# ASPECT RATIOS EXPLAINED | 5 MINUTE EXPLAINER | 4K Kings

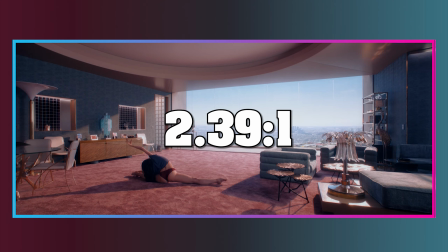[0:00]
Aspect ratio in film refers to the proportional relationship between the width and height of the image on screen.
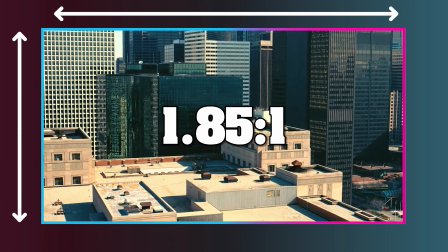[0:05]
It's a crucial element of filmmaking and film viewing because it influences how the audience perceives the visual composition and the overall cinematic experience.
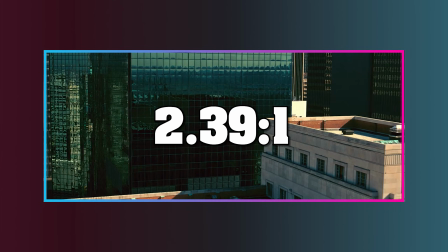[0:14]
Ranging from widescreen to small, square-like frames,
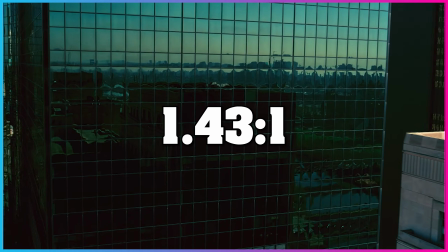[0:17]
all the way to the large formats like the IMAX aspect ratio for a more immersive theatrical experience.
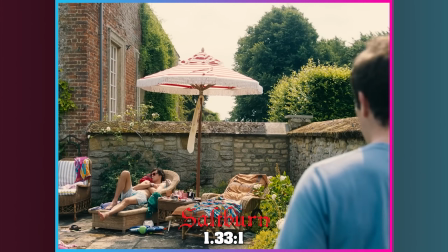[0:24]
While there are a wide variety of aspect ratios that can be used, most of which for specific artistic choices,
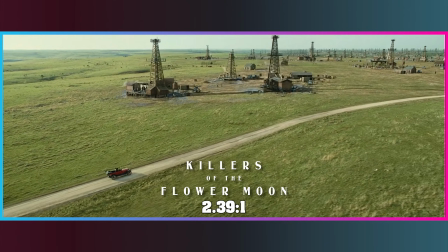[0:31]
today we're going to talk about the most popular aspect ratios used throughout film history,
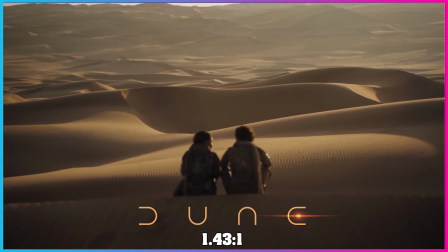[0:35]
as well as today in the digital age.
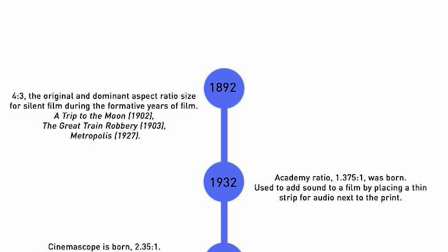[0:38]
4:3 was the standard aspect ratio for films made during the early 20th century and refers to the measurement of one frame in a
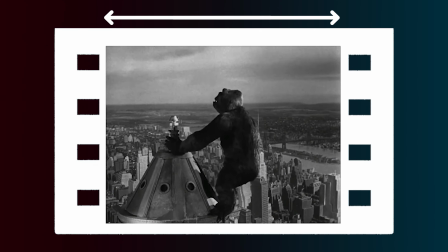[0:46]
35mm film negative. Each frame was the full width of a 3-inch film negative and the height of 4 perforations of the film,
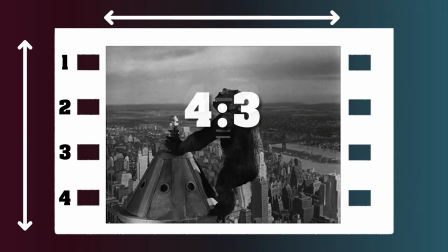[0:54]
which was measured as 4:3 or 1.33 by 1.
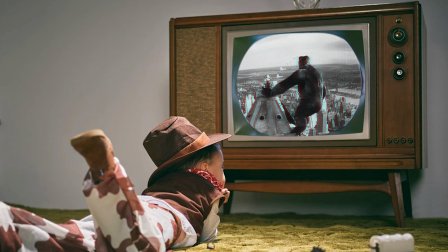[0:59]
This is a relatively square format that was also later used for standard definition television.
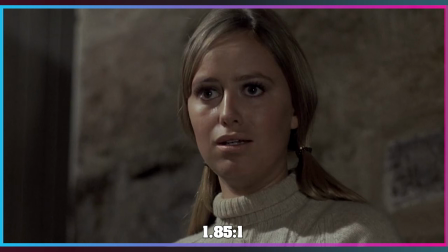[1:05]
1.85 by 1 was later conceived to provide a more expansive cinematic experience and to differentiate from standard definition TVs which were on the rise at home.
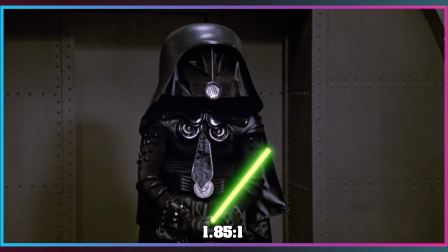[1:14]
This aspect ratio is often referred to as widescreen and is commonly used for theatrical releases.
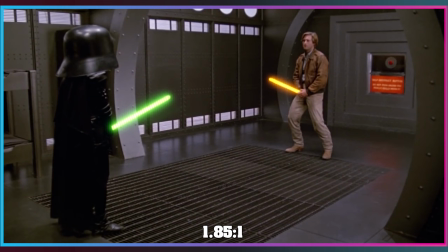[1:19]
Directors use this to create a more cinematic feel while still keeping the image relatively compact.
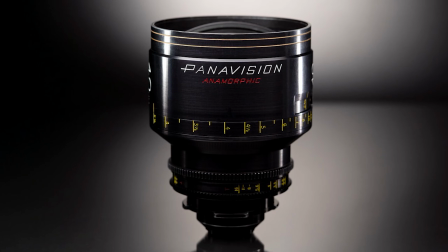[1:25]
As technology improved, new lenses were used for even wider aspect ratios.
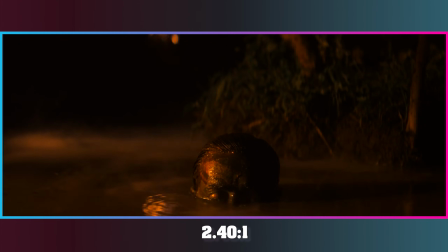[1:29]
2.39 by 1, often rounded to 2.40 by 1, is the common theatrical format starting in 1970.
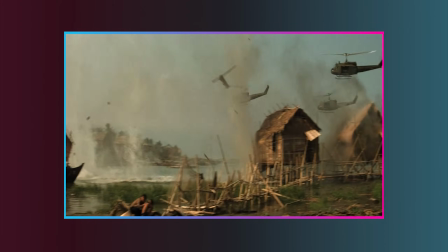[1:36]
It was popularized by anamorphic lenses that allow filmmakers to squeeze a wide image into a standard frame and then unsqueeze it during projection.
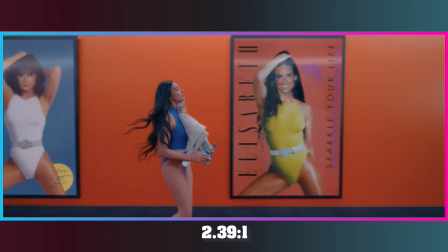[1:44]
These ratios provide a sweeping, panoramic look and enhance the grandeur of the film.
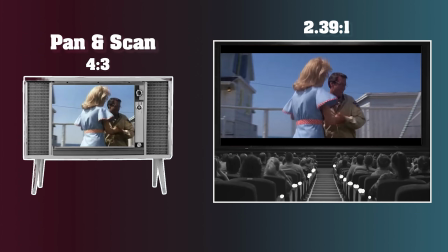[1:49]
Although this aspect ratio was the filmmaker's preferred version for the theater, when sent to the home market,
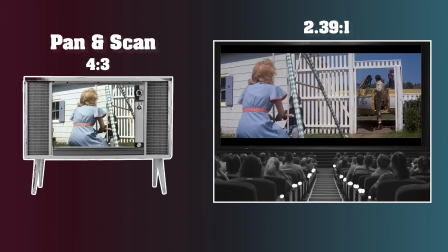[1:54]
various techniques were used to present this wide format to the home audience on standard 4:3 televisions.
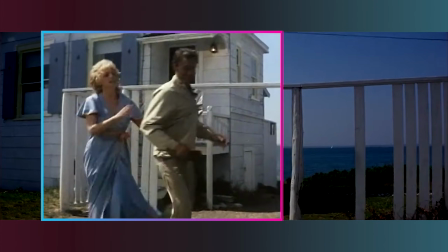[2:00]
Pan and scan was a technique used to crop the image and shift focus to important action.
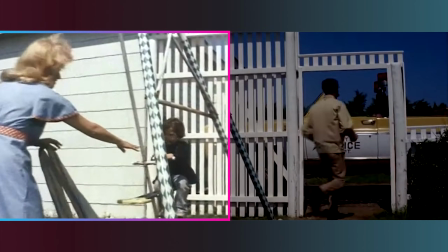[2:05]
However, this could result in a loss of visual detail as much of the frame was trimmed.
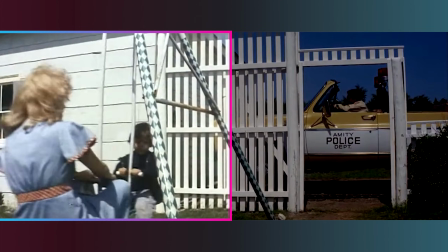[2:10]
Over the years, filmmakers have railed against this approach as it alters the film and loses the integrity of the filmmaker's vision.
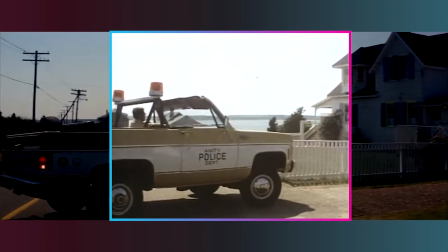[2:17]
Trying to figure out how to tell you the story in the best possible way visually. And then someone else has to come in and cut the edges off of all of that and pan and scan it. So you're not seeing what story we tried to tell you.
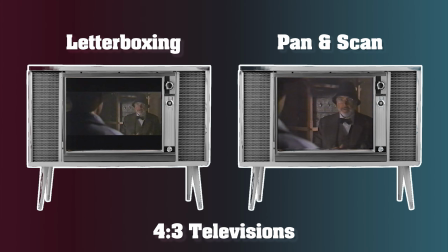[2:36]
Letterboxing is the technique used to preserve the original widescreen aspect ratio, where black bars are present at the top and bottom of the image. Although the original intent of the film is intact, it results in unused space on the screen, which some studios were against early on.
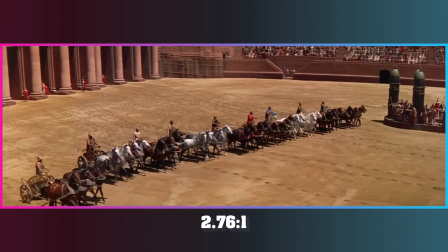[2:51]
2.76 by 1, also known as Panavision, is an even wider aspect ratio,
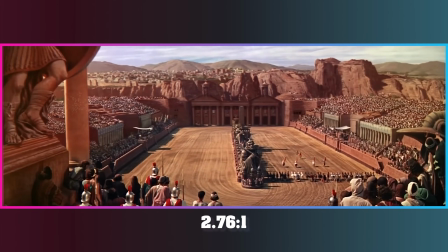[2:55]
famously used in films like Ben-Hur from 1959 and in some modern films like Quentin Tarantino's Hateful Eight.
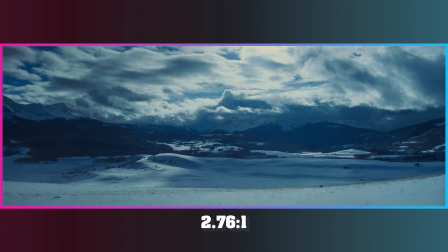[3:02]
Designed to create an almost ultra-wide experience for the viewer, this ratio has been used rarely across film history.
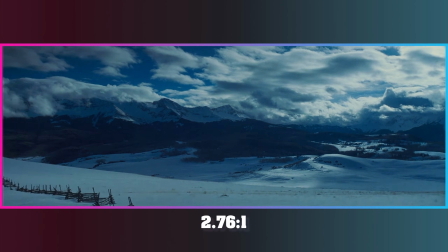[3:08]
However, it is very effective in maximizing the visual impact in large-scale productions.
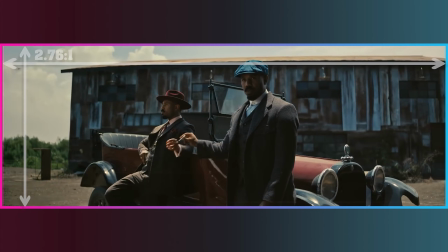[3:13]
A wide format allows for more horizontal space, which can be used to depict expansive landscapes, large crowds, or to emphasize the scale of a scene.
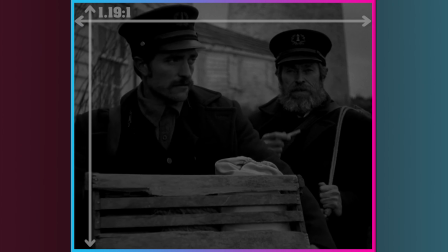[3:21]
In contrast, a narrower aspect ratio can feel more intimate and can be used to focus attention on characters, objects, or specific emotions.
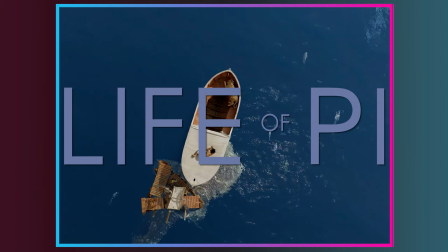[3:29]
Some directors and cinematographers intentionally use different aspect ratios throughout a film to emphasize specific scenes or moments.
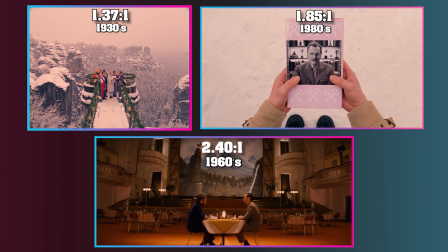[3:36]
For example, the Grand Budapest Hotel uses multiple aspect ratios to present different time periods in the story.
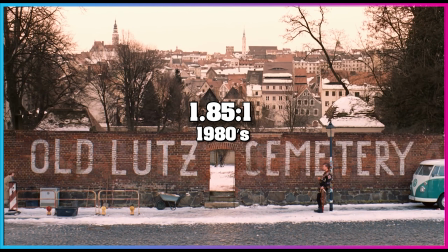[3:42]
In this case, the aspect ratio helps to visually distinguish between the different eras and adds a layer of depth to the narrative.
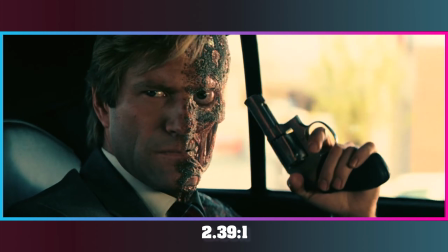[3:49]
Another example is The Dark Knight. Christopher Nolan used the 2.39 by 1 aspect ratio,
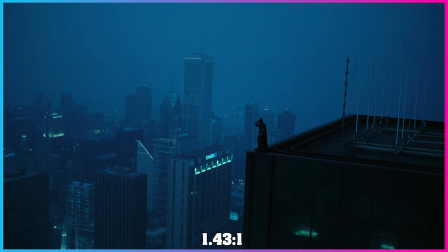[3:54]
but switched to the IMAX aspect ratio of 1.43 by 1 to create a sense of grandeur and immersion during specific moments.